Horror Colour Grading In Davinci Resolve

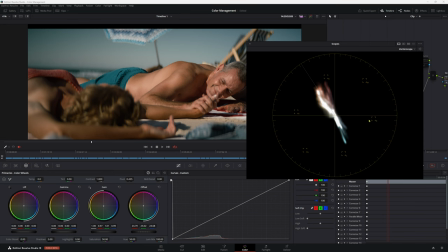(4:04)
So in our vectorscope here, we're really pushing towards that reddy orange type of look and a little bit of cyan, which of course are the shorts and the sky.
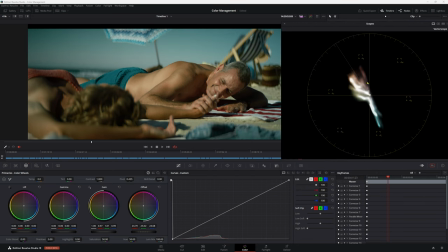(4:13)
Now, if we turn that node on, we are pushing more towards the yellow and green area in the cyan. We've still got this red, and that's probably his little tail here and round here and here.
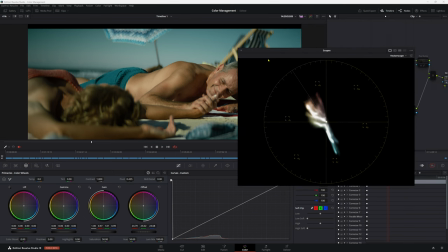(4:25)
So we're going much more horror look, I would say. So let's go full screen.
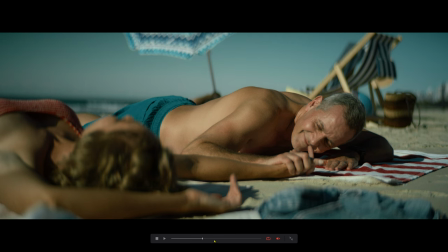(4:30)
We still have a very warm, happy times, and then turning it on. So now we have a much more kind of unnerving looking image.
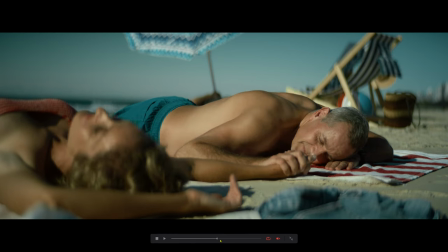(4:38)
We're really pushing those greens out a lot more. His skin tones are still sitting in a good spot, which is really important.
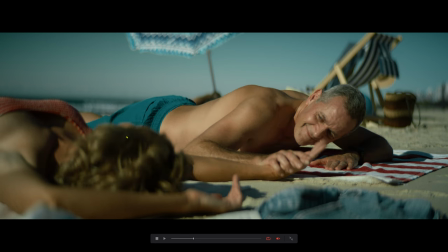(4:44)
All in all, it's much more threatening, this type of color. You will actually see a lot of green in horror color grading.
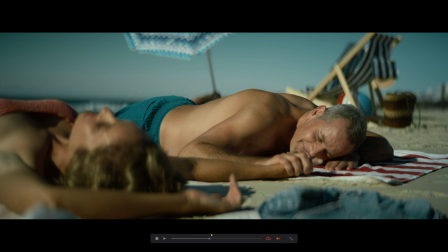(4:50)
That's because the human eye sees more shades of green than any other color. This dates back a long time. It's a bit hard to explain, but It is something that is inferent of danger.
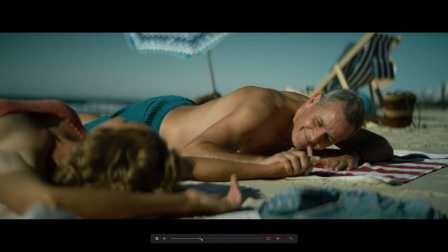(5:00)
So if you see it green a lot, it makes you feel unnervy, and that's why it's used a lot in horror films.
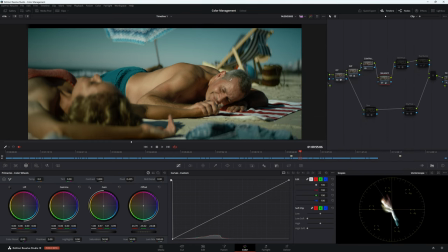(5:06)
Okay, so we're off to a pretty good start here. We have a nice looking image, but of course we can always do more.
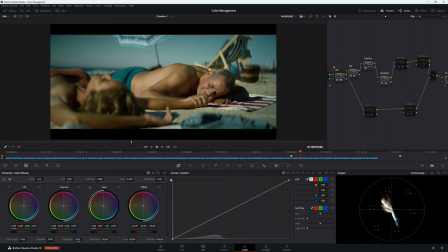(5:11)
We can change this image around. So we have to make it even more unnervy.
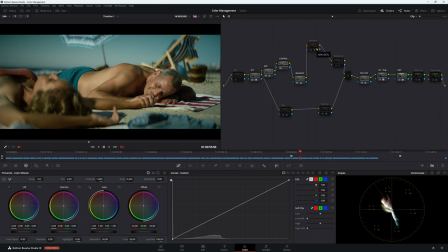(5:16)
Now in my saturation hue, I'm actually using a DCTL by Monograde. I'll leave a link below. This is fantastic. If you don't have it and you can afford it, I'd highly recommend getting it. It is just amazing. So if we go full screen, we'll go through it real quick. So obviously I've taken that red density and pushed it up to get a dense looking image.
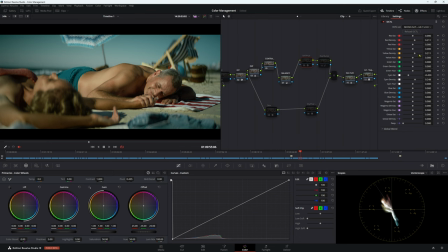(5:35)
I've changed the yellow density. The cyan I've brought down a little bit, taking that saturation out, and I've actually increased the density of the cyan. So I haven't done all that much, but if we go full screen here, that's with it off.
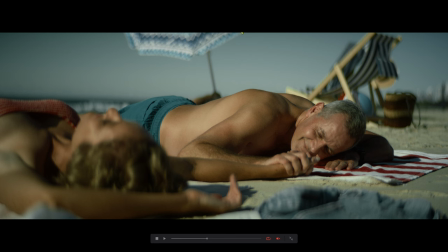(5:51)
And that's with it on. So we've just sort of taken out some saturation, but we'll bring it all down just a little bit.
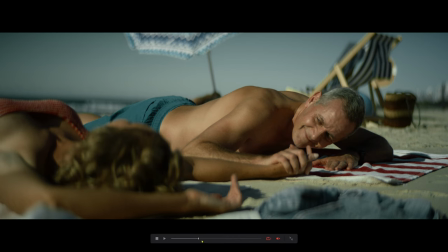(5:58)
And it's really sort of like bringing that image together. And we're really starting to get that unnervy look about the image here.
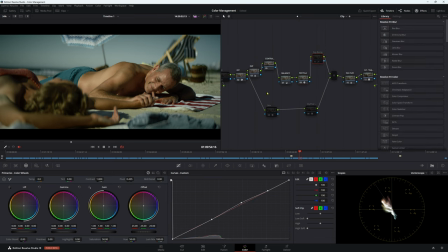(6:04)
Let's move along to our exposure bump. So all I've done here is just brought that exposure down a little bit.
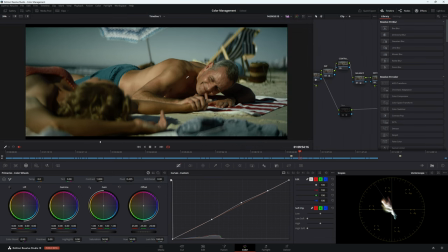(6:09)
I'm not sure why I called it bump when we're actually bringing down that exposure. But if you ever noticed in modern color grading, daylight is always really far down. It's never all the way up. So it's what I mean by that is it's never super bright. So all I've done is just taken some of those highlights and then pushed them down a little bit, just using my curves down here.
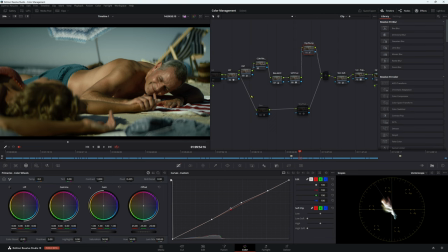(6:28)
Okay, let's move on now. So in my secondaries here, we'll go to the skin node here. And I'm using a DCTL. I forgot. So I'm using a 3x3 matrix by Nico. I forget his last name. Sorry. I'll leave a link down below. He has an amazing website.
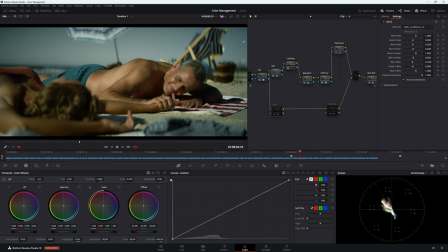(6:45)
Make sure to check it out. I'm not sponsored by any of these people, by the way. So if we have this node off, that's what it looks like.
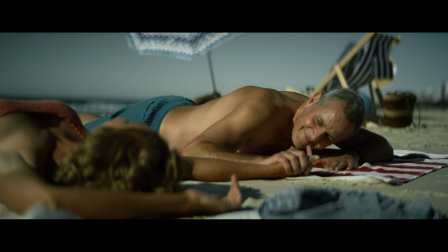(6:50)
And then on, all we're doing is adding a little bit more texture to that skin. But nothing really major, but all I'm sort of doing is just putting his skin in a less red space, if that makes sense.
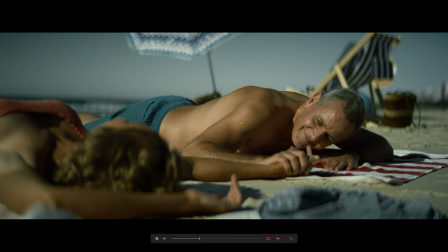(7:04)
So at the moment, to me, it looked a little bit red. All I'm doing is just taking some of that red out and making his face, all in all, look a lot better.
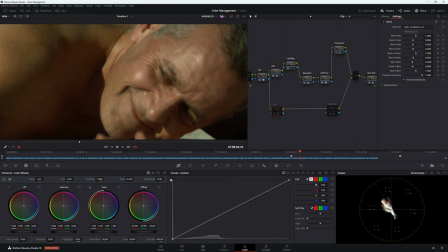(7:12)
Actually, go right in to get a better look. So this, this is with that node off. And then on, and as you can see, we're just sort of pulling that red out and we're putting it in a much more pleasing spot or a much more horror spot.
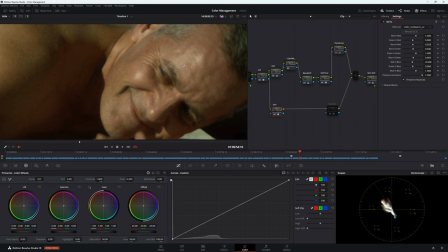(7:28)
So we're moving away from that kind of commercial look into a more unpleasant look. So all I've done here is push some blue into the green, minus the red in the blue, you know, et cetera, et cetera. These are my little settings up here. So I'm just sort of changing those colors around to get in a place that I really like.
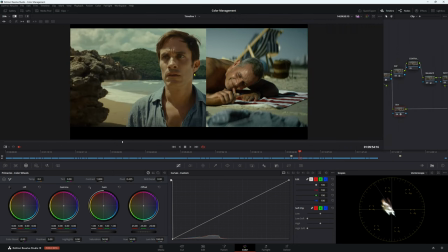(7:46)
So if we actually pull up the still from the other film, so looking at this image here, we can really see we're matching in terms of these blue. Our skin tone is a little bit off, but we're very similar when it comes to our skin tone around here.
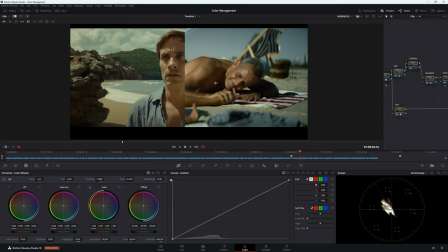(7:59)
Around here is looking really good. So all in all, we are pretty close. I would say the only thing different is definitely the sky, but it's really hard to work with this guy, to be honest.
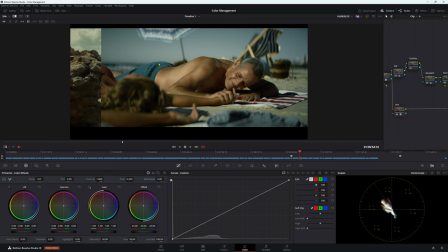(8:08)
It was sitting in a really weird spot, and I only decided halfway through this grade that I wanted to match, well, get close to this grade here. So now I was like, I forget about it. I'm not going to do the sky. I'll just leave it as is. We're getting in a really nice spot.
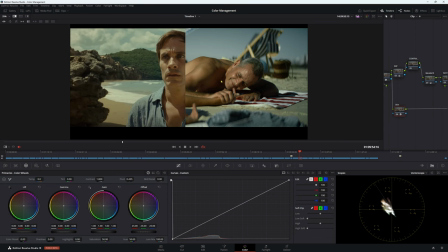(8:21)
And I think all in all, it's looking like a really good horror grade when it comes to this image here.
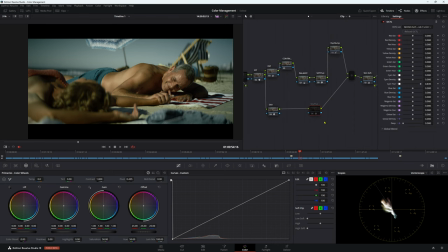(8:26)
Speaking of the sky, the next thing I wanted to do was use a DCTL. Again, it is the same guy, Monograde, and I'll leave a link below. And all I'm doing here is actually just changing the cyan in our sky here.
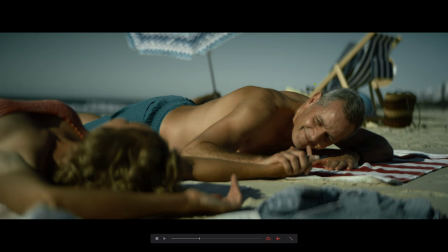(8:41)
So if we bring this bad boy up, so this is with that node off and then on. And actually all we're doing here is basically just changing the sky color and his shorts, because I feel like it looked a little bit too commercial, looks a little bit too happy.
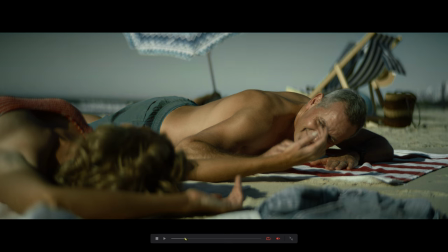(8:55)
And now we've gone from here to here and it looks a lot more unpleasing, which is what I want to go for, which I know is a weird thing to say in color grading, but it is what it is.
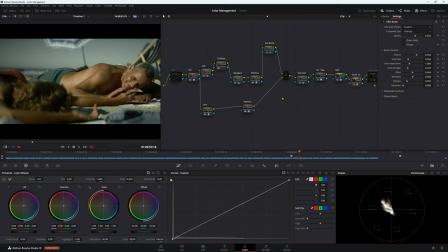(9:06)
Then in my final note, all I've done is put on some grain. We play this image back.
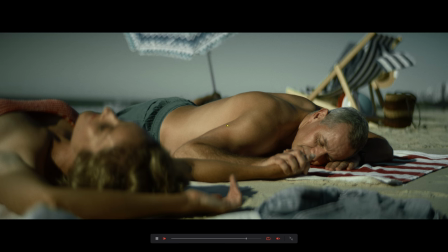(9:11)
We have that nice grain playing out. So again, we're just sort of enhancing the image as we go along.
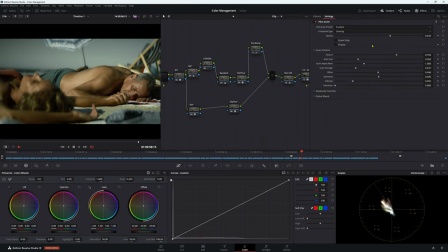(9:18)
So I'll just show you my settings for the grain. Come up here. I'm using a custom one. It was set at 16500T, I think. And then what I've made sure to do is basically take it all out of the shadows, push up the midtones a little bit, and then in the highlights, because that's how grain actually acts when it comes to film.
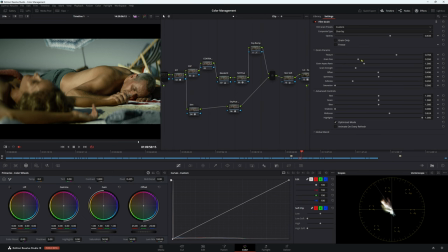(9:36)
It's not in the shadows. I brought my grain size down a little bit because I don't really like big chunky grain. And I've just changed the texture here and brought the opacity down just a little bit because I didn't want it to be too overpowering. So again,
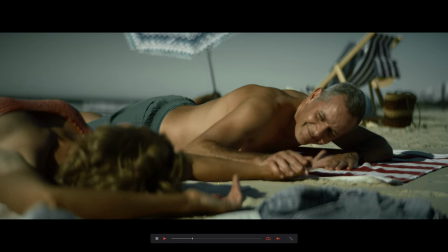(9:47)
off and on, pretty simple stuff. So in my last node, I'm using a skin checker by Monograde again.
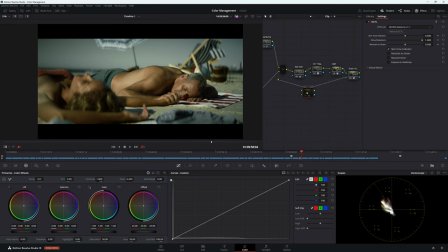(9:56)
Sorry to keep harping on about them, but they're really good. And all I'm basically doing is turning it on, and then I just change my balance a little bit. So the skin checker kind of works like you want your skin to be in that yellowy kind of area here. And that means it's sitting in a good spot.
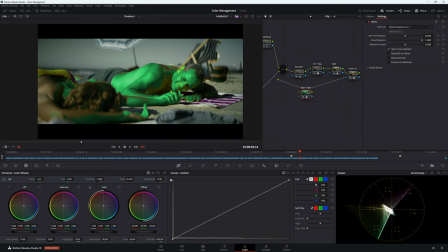(10:12)
But the way I looked at it was I just tried to match it from the other movie, so which his skin was sitting in the same spot. So it might look like it's sitting in a good spot, but it is actually sitting in the spot that I wanted to. So I was really happy with how that was working. So let's just turn everything off.
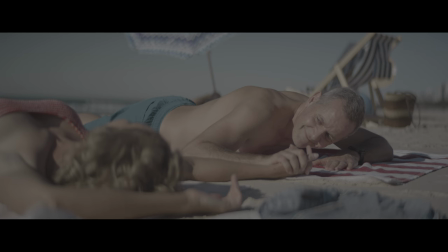(10:30)
This is our image at the start. Obviously, it's very flat, very boring. And we turn all those nodes back on.
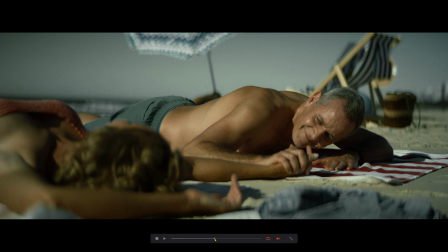(10:36)
We have a completely different look, and it looks really, really good. I really like the way his skin tones are sitting.
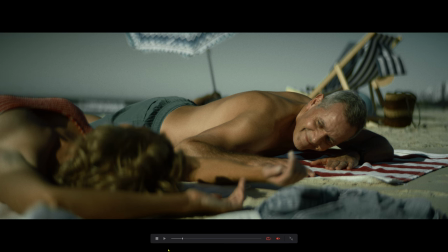(10:43)
I like the way it has this kind of unnerving feel to it. You can just imagine someone walking up over here, having a bit of a chat. I like that type of stuff. Maybe saying some threatening things. I don't know. What would I know? I'm only writing a horror film.
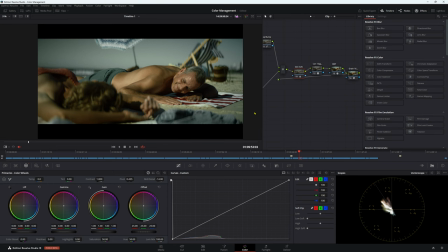(10:58)
Does that mean I'm going to make a good horror film? Yeah, that's it. This is my day off today, but I thought I'd smash out a video just for something to do. I thought I'd take a break from writing my horror film. It's going to be pretty good, I hope. It's going to be set in the early 1900s. I've already got type of look that I'm going to go for. It's going to be shot on 50D film, 16mm.
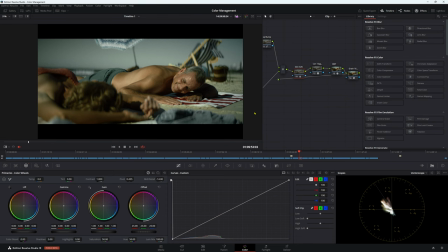(11:17)
If you want to know more, leave a comment below and we'll have a bit of a chit chat about it on a video. But anyway, thank you all for watching. I hope you have a great day. Let me know what you're up to. Let me know what color grading you're up to or anything you want to see. I've been Drew from Haiti Films, and thanks again.